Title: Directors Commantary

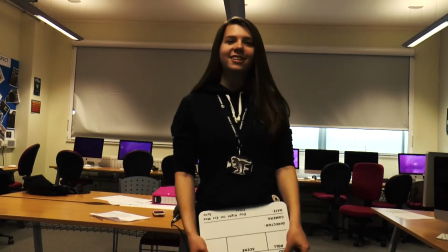If you ever find yourself stuck in the middle of the sea,
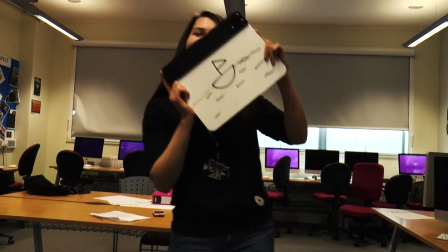I'll sail the world to find you.
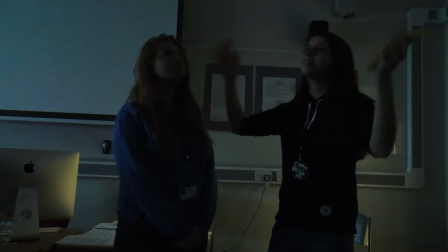If you ever find yourself lost in the dark.
Poppy then starts to sing a song to Ellen.
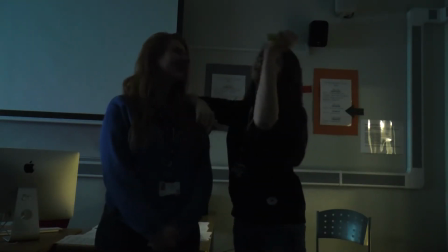Now, obviously this doesn't make sense at first because obviously Ellen can't hear.
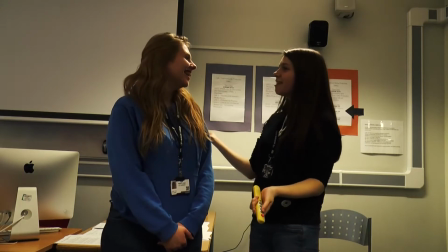But with Poppy's signs and explaining the song as she goes along, for example,
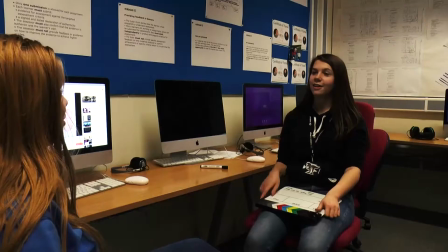she draws a little sailboat on the whiteboard which explains the lyrics, and she's just basically saying, "I'm here to help you,
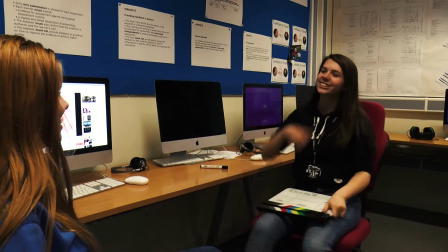I'm here to be your friend, and I'm here to support you." And Ellen really understands that as the song goes along.
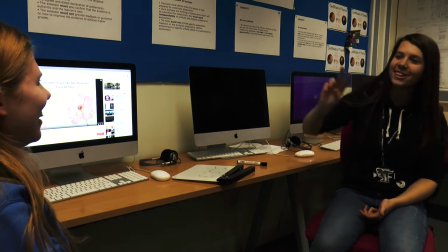On you like 4, 3, 2, and you'll be there.
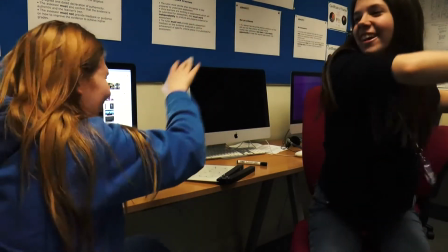At the end of the song, I used the t-shirt to basically stop the song as to where it was.
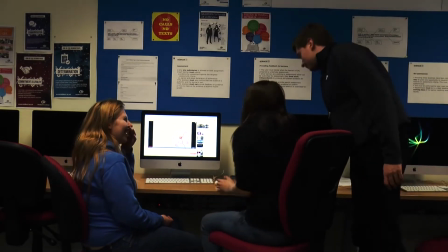And I felt like this was also really effective as Poppy communicates with Ellen as if to be quiet, you know, we're going to get in trouble.
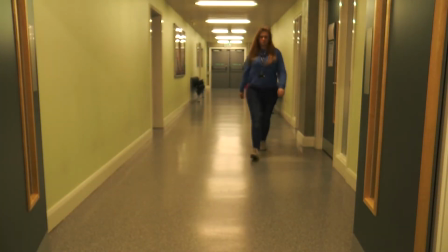The next scene we watch Ellen leave class and Poppy and a group of friends go to follow her and try and get her attention.
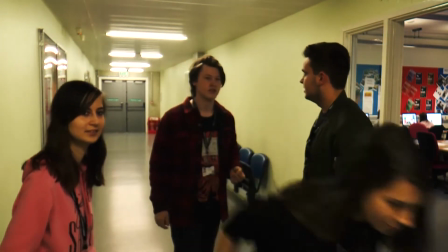Now the reason why I added this, and I think it's such a strong message, is because they still think she's normal.
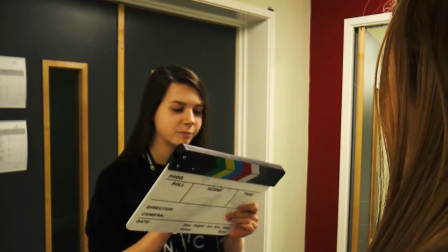They don't, you know, consider her disability, you know, they don't think she's different.
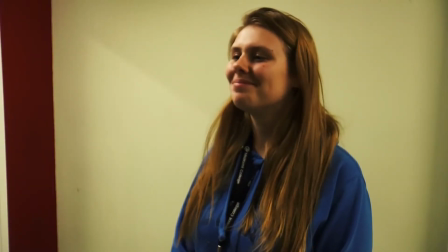The next scene we watch the group of friends having lunch together with Ellen,
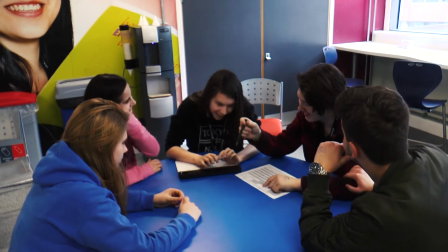and we notice, well, Poppy notices that Ellen is quite upset because she can't communicate with the rest.
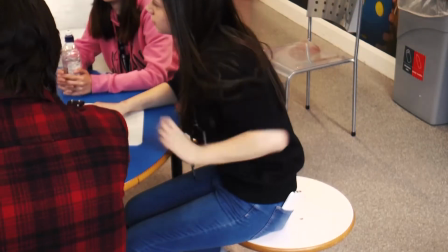Everyone's questioning, you know, what's going on, but they're also using another
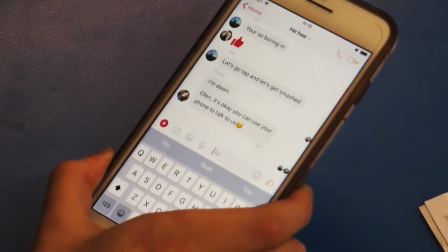contact of using a group chat on their phones, which I also think is very effective.
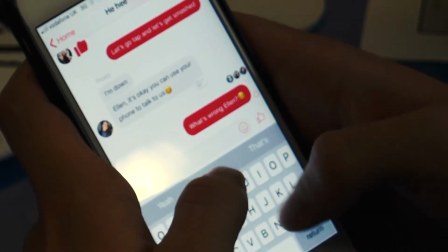As the scene goes along, we notice Ellen does get very upset because she wants to be a performer.
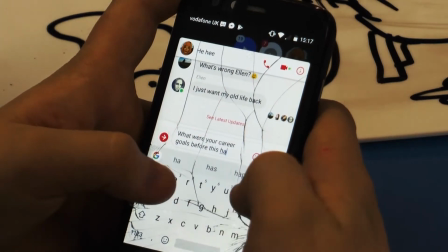But her friends do encourage her she could be whatever she wants to be.
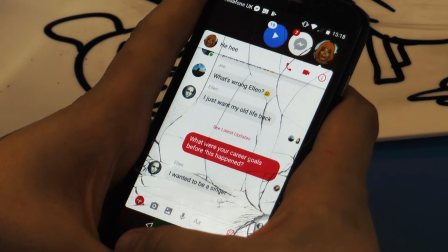And this really puts Ellen's positivity back on place.
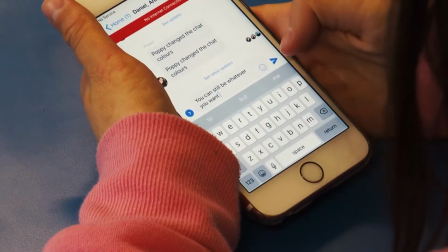And we also watch her play a video on when she could perform.
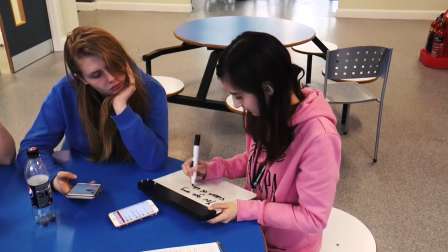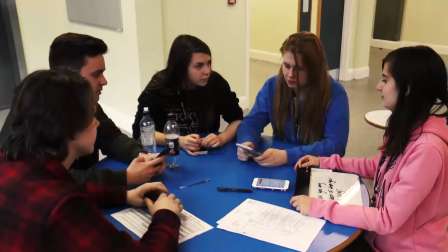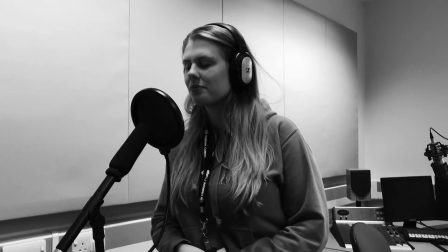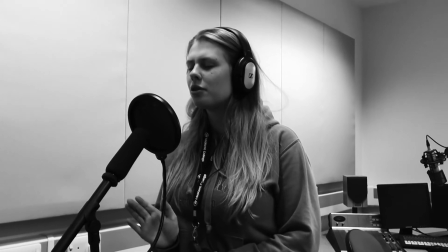I just want you close,
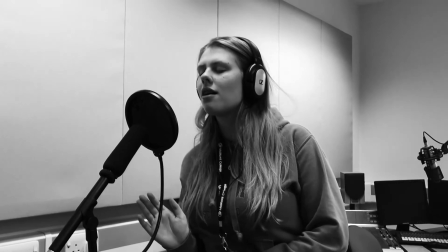where you can stay forever. You can be sure
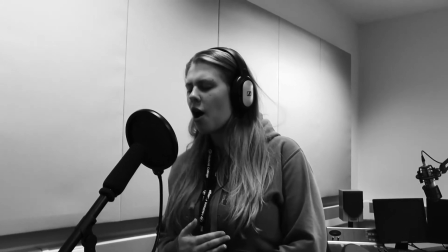that it will only.
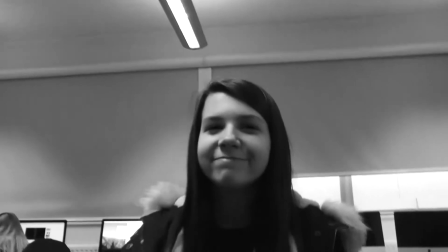But during this video scene, I decided to include basically their journey as friends.
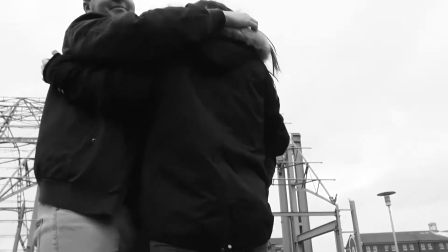As they grow through college as students, they grow as friends and they share and communicate with Ellen,
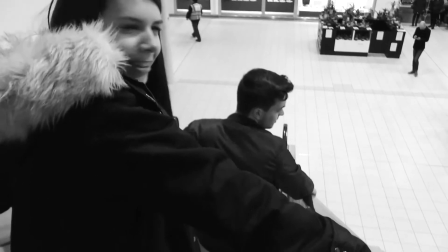and she records all of her great times during this, you know, time with her new friends.
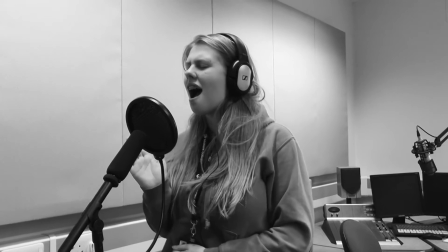The reason why I added this with the video of Ellen singing was because I felt like it created more
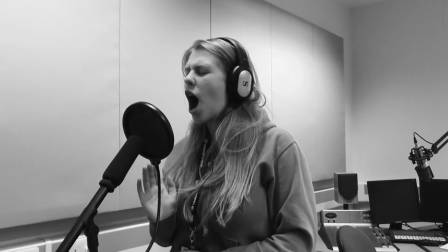interest, it created the storyline more effectively, and I think it came across very well,
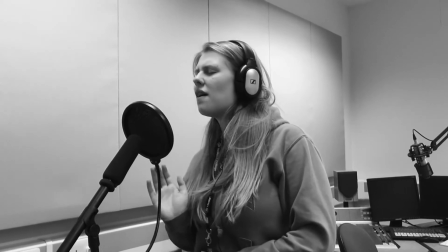and I was very pleased with the scene. I also used the effect of a black and white background, as I felt like this was also more of a video-like,
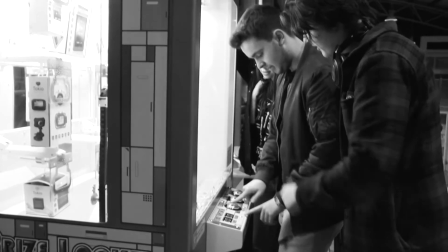camera-like recording, and that's also what I wanted to get across.